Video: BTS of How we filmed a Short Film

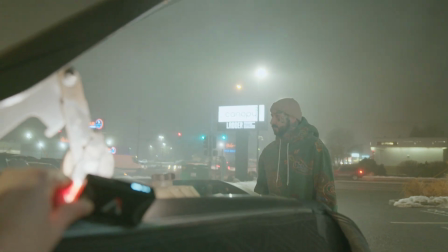(4:04)
I'm sure there's a lot better of ways to do this, and if you're a professional and
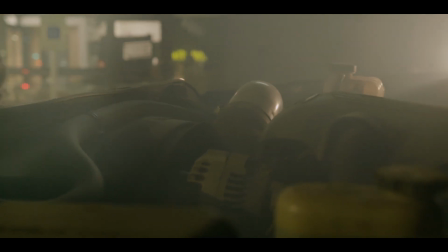(4:09)
you have a better idea of what we could have done, please let me know down below. But this worked for us.
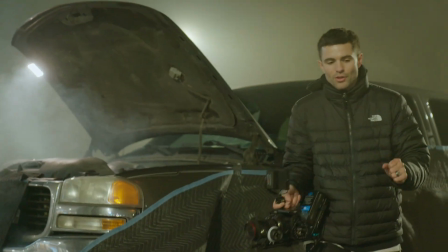(4:16)
But that's kind of the joy and the beauty of filmmaking, right?
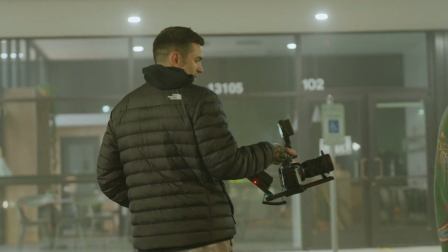(4:19)
Is just the troubleshooting, and when problems arise, actually being able to solve the problem. Okay, the next scene I want to show you is the actual interior scene,
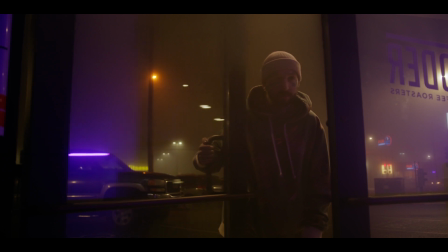(4:29)
the inside of the coffee shop where Jacob started making the drink or whatever.
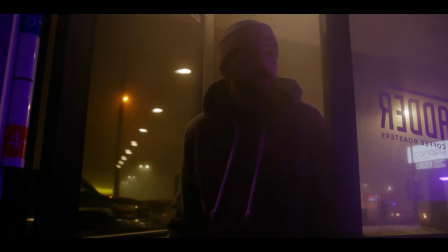(4:34)
And
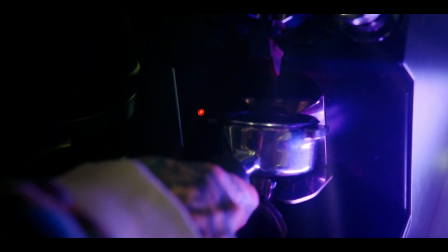(4:38)
we definitely said, hey, let's not just use the haze for the outside scene, but let's use it on the inside as well.
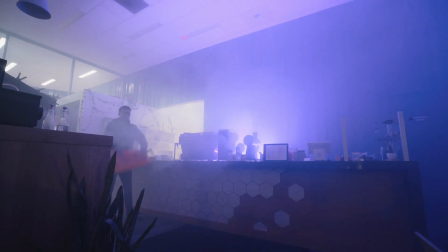(4:44)
And we definitely went overboard at the beginning. And so our lighting for here was pretty simple again.
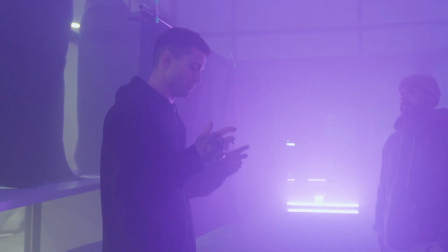(4:51)
We did actually use some negative fill, which you should be able to see right here,
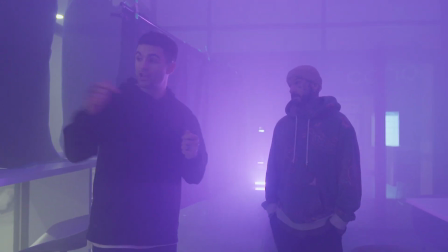(4:55)
because we wanted to block out the street lights coming through these massive windows of the coffee shop.
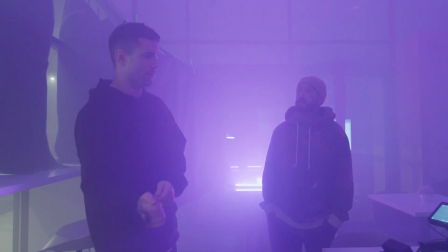(5:00)
So we just hung up a ton of blankets, had a like 2 light stands with a pole in between them, and then hung blankets inside or on that as well.
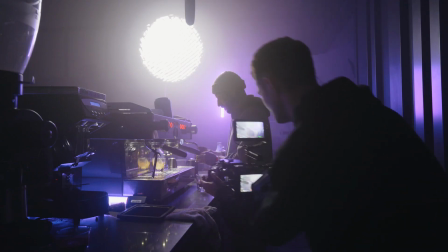(5:11)
So we were able to control our lighting on the inside as best as possible.
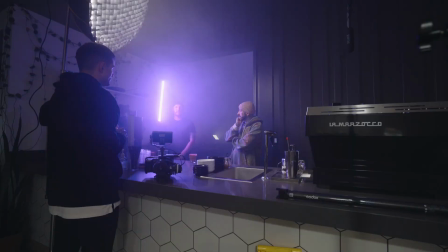(5:16)
And once we were able to do that, we just threw up a Godox 150, you know, pretty affordable light for most people,
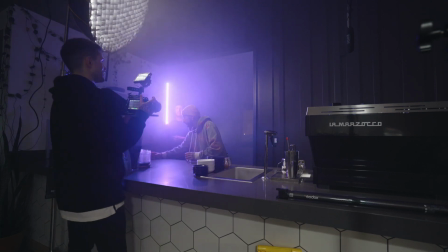(5:24)
threw it on a light stand, and put a softbox with a honeycomb grid on it to kind of shape the light and not let it spill all over the place. And that was our key light, and that was it.
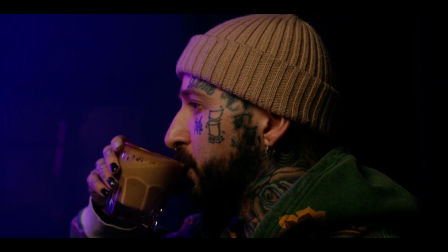(5:34)
And then we used a tube light set to, you know, this purple color to kind of, I don't know, give us like this retro neon, like grungy feel, which worked out great. Now let's go to the color grading. Okay, so this is one of my favorite frames of the film right here.
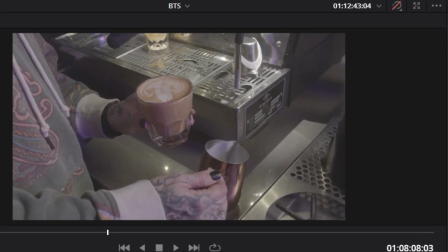(5:50)
I just love this shot. I love how it turned out. And this is what it looks like straight out of the camera. Okay, nothing special there, log, right?
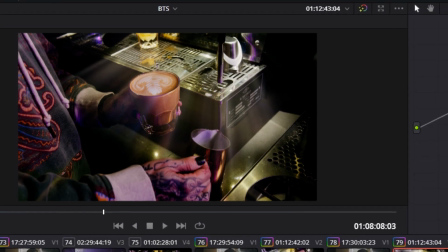(5:57)
So I'm just gonna actually go through each node and just kind of show you what we did.
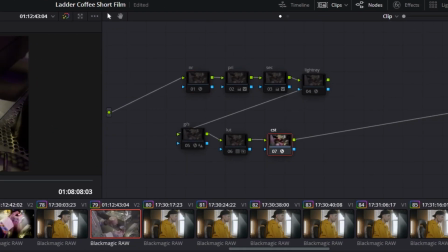(6:02)
First node, although it's technically the last node, but the first node that we use is the color space transform. That just gets it from the Blackmagic log format into Rec 709.
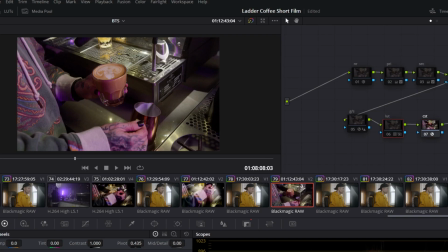(6:15)
Next thing I like to do is throw on just one of my own personal LUTs here, and that doesn't do a whole lot, you know, from the get-go, as you can see, but it just kind of gets the colors into more of a workable space that I like, that I'm comfortable with.
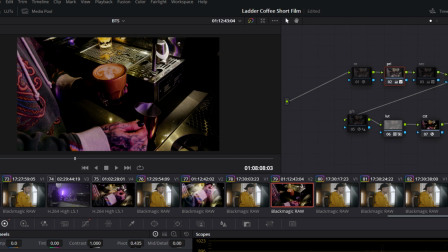(6:32)
Next, I actually jump up into the primaries and really start like the painting process, if you will, of kind of coming up with the look.
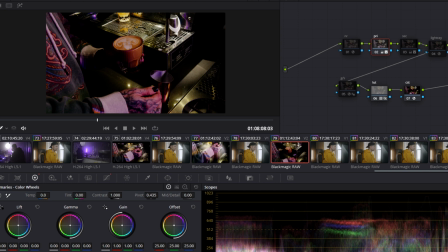(6:40)
Now, you might look at this and be like, dang, bro, that's super dark. Well, originally it wasn't that dark, but then I knew that I wanted to add this light ray effect,
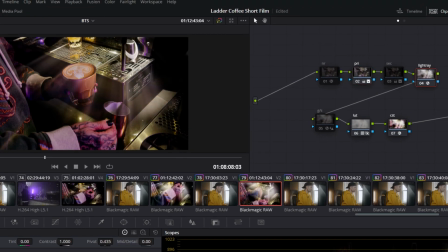(6:51)
and I'll just show you what that looks like just right here, okay? Bam. Like, look how cool that is right there.
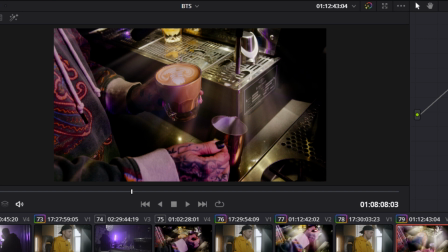(6:59)
I mean, that's pretty insane. That's just a built-in effect in Davinci Resolve, and so you can obviously tweak that.
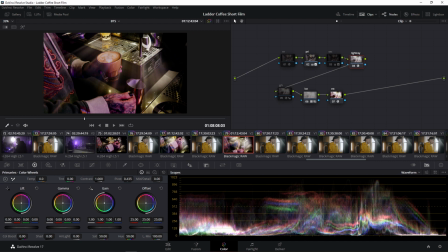(7:06)
I always throw some noise reduction at the very beginning,
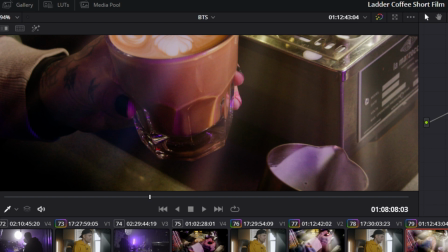(7:09)
and then right before the LUT gets added, I like to put grain/sharpening in there.
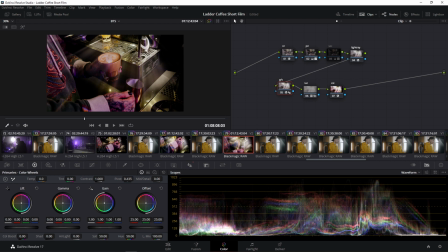(7:15)
And again, that's just film grain, built-in effect. And then just to add a little bit of sharpening to it. And then last node is just, so I have my primaries, and then I just have what's called like my secondaries.
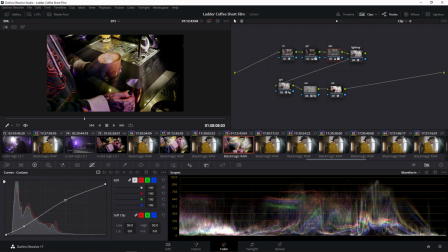(7:26)
So after I get everything kind of looking where I want it to get to, just go in there and make the finest little tweakings to the color. So from this right here, I would say everything looks very purple, very magenta. Obviously we have that purple tube light causing a lot of that. But to me, this, like his skin, like his fingers just look really weird, right? The color just doesn't look right.
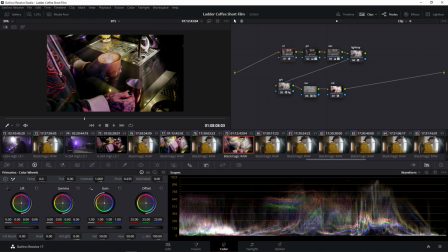(7:50)
So I just like to get in there, add some green, whatever looks good to you, whatever fits the feel and the vibe. But this is just a little sneak peek of how we color graded. Okay, that is, I think I'll probably wrap the video up here. Yeah, so just that was cool. I really had a lot of fun making this project with Matt.